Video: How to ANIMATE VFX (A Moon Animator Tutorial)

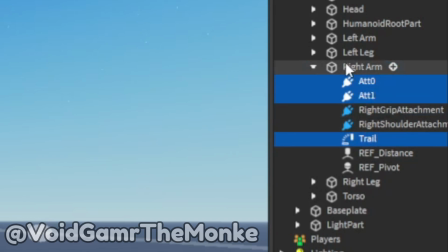[4:04]
I moved those into the right arm, like going from like there to there, putting it in the right arm.
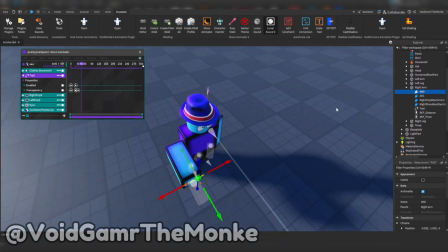[4:11]
Then I move attachment 0 into a spot,
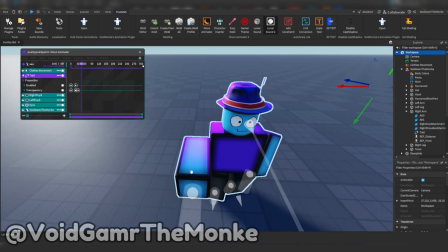[4:16]
and then I put attachment 1 into the spot, and the trail would now stretch from there to there.
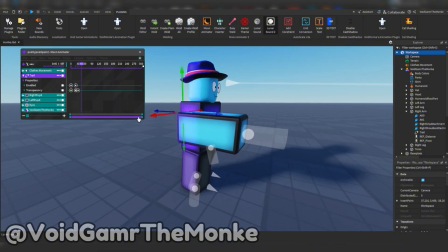[4:22]
And then inside the trail, if you see,
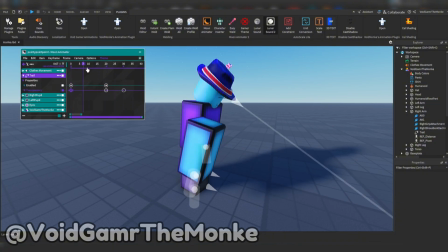[4:30]
it's currently enabled, the transparency is 0, so when it moves, give off a trail.
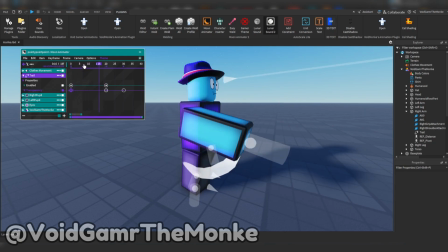[4:37]
If it decides to stop lagging, it will give off a trail like that. The trail turns off here, which stops any other movement of the trail, and anything else that's like waning slowly goes transparent, so there's no like broken curves.
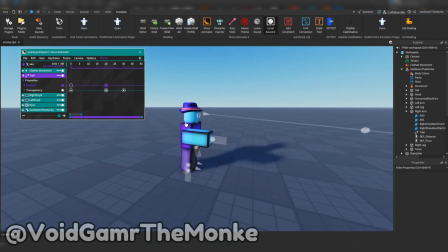[4:56]
So you'd add
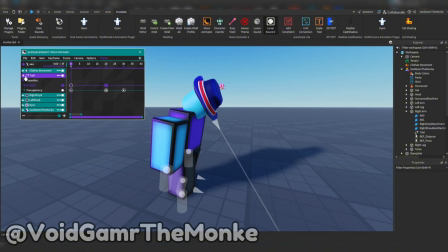[5:01]
they're enabled and transparency. And that's basically it.
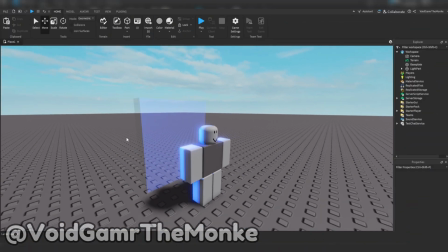[5:06]
Another effect I use in this video, in my videos, are light parts. Now you may recognize these,
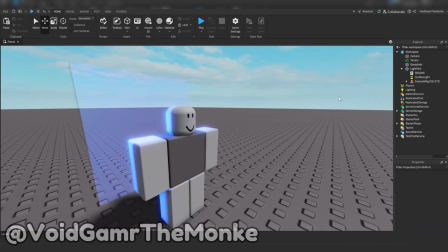[5:14]
because these look very similar to something if I make the actual part invisible.
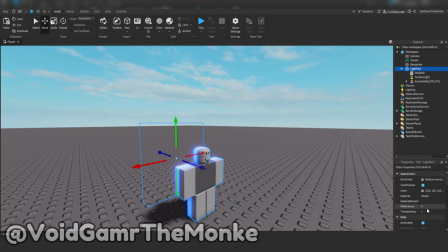[5:22]
It looks like the same as the YouTuber UfaGuide uses
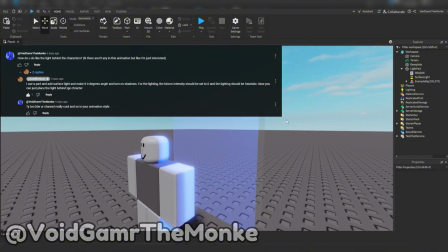[5:29]
to make his background light in the video to make like a highlight on the characters.
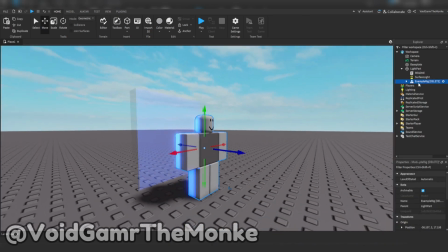[5:37]
If I delete the character, or not delete the character, if I make this part transparent, you will see that the light reflects off the character,
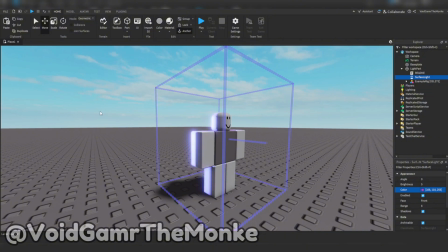[5:49]
and you can change the colour. If you really want, you can make it white. I'd recommend turning the brightness down if it was white, and it has a white shade.
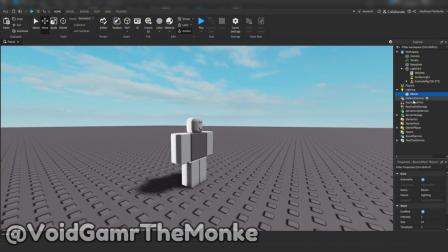[6:01]
Also, I'd recommend making a bloom effect inside that, inside the lighting, and setting it to 0, because it just looks way nicer like that. And my Roblox Studio is lagging again.
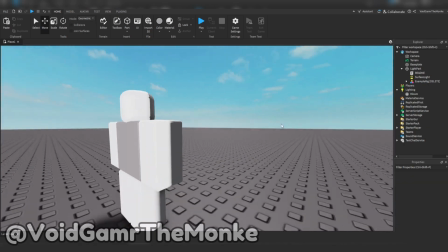[6:15]
There we go. It just looks genuinely nicer. Also, what the hell happened back here?
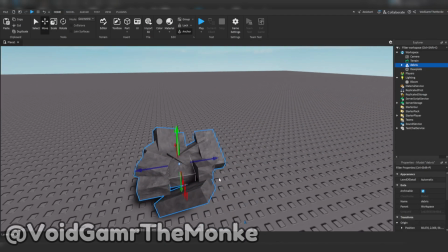[6:24]
I also use these debris effects, which is like for like destruction physics. If anyone would like, let's say fall, I'd make it go like up like that, so it looks like destruction.
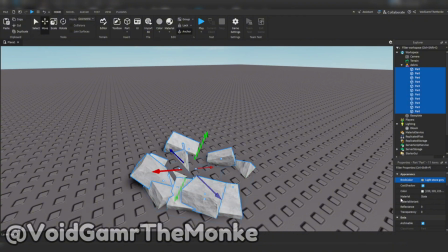[6:38]
And inside the model, there's a bunch of parts which you can change any color material at will.
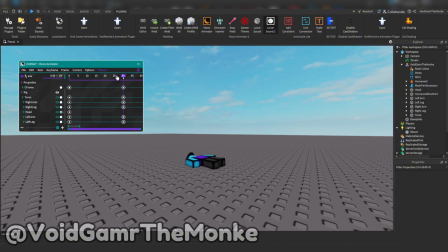[6:47]
Here I have a short rushed animation of me falling and going splat.
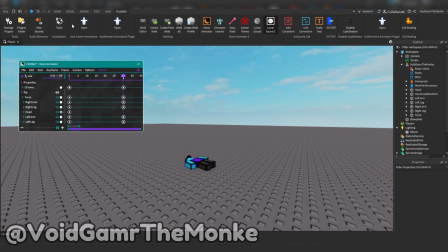[6:53]
Now there's not much effect on that, so we're going to use some of the techniques that we have shown to make it better. Starting with debris.
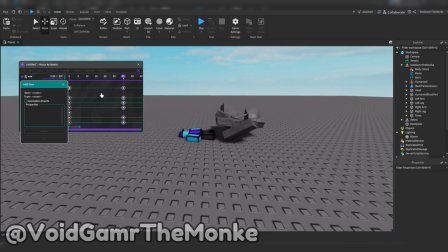[7:05]
We're going to get the debris, add it to the animation, make it at the start, make it under the map, change the style to none. On the impact, we want to bring it back and place it under
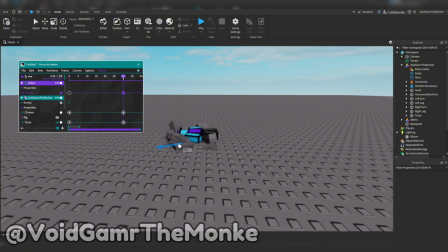[7:28]
the player or character or whatever you want to call it.
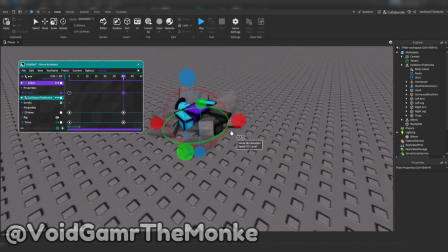[7:34]
After a month of scripting, I've gotten used to saying character now.
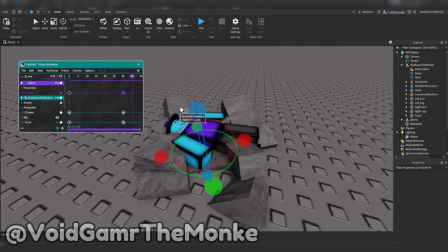[7:38]
We want to do that, but we want to make it go slightly up on frame 35 and on frame 40, down again. That's what I do.
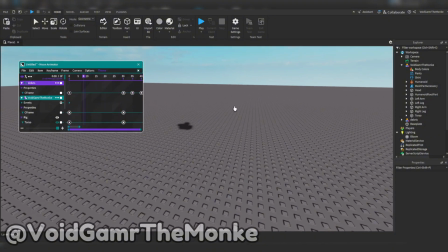[7:52]
And when it lands, just slightly.
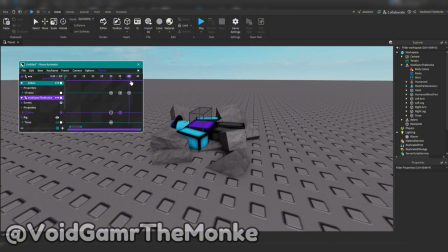[7:55]
We could also do that with the character, but I was too lazy to do that because I want to focus on the actual effects. Yeah, that's a bit of effect.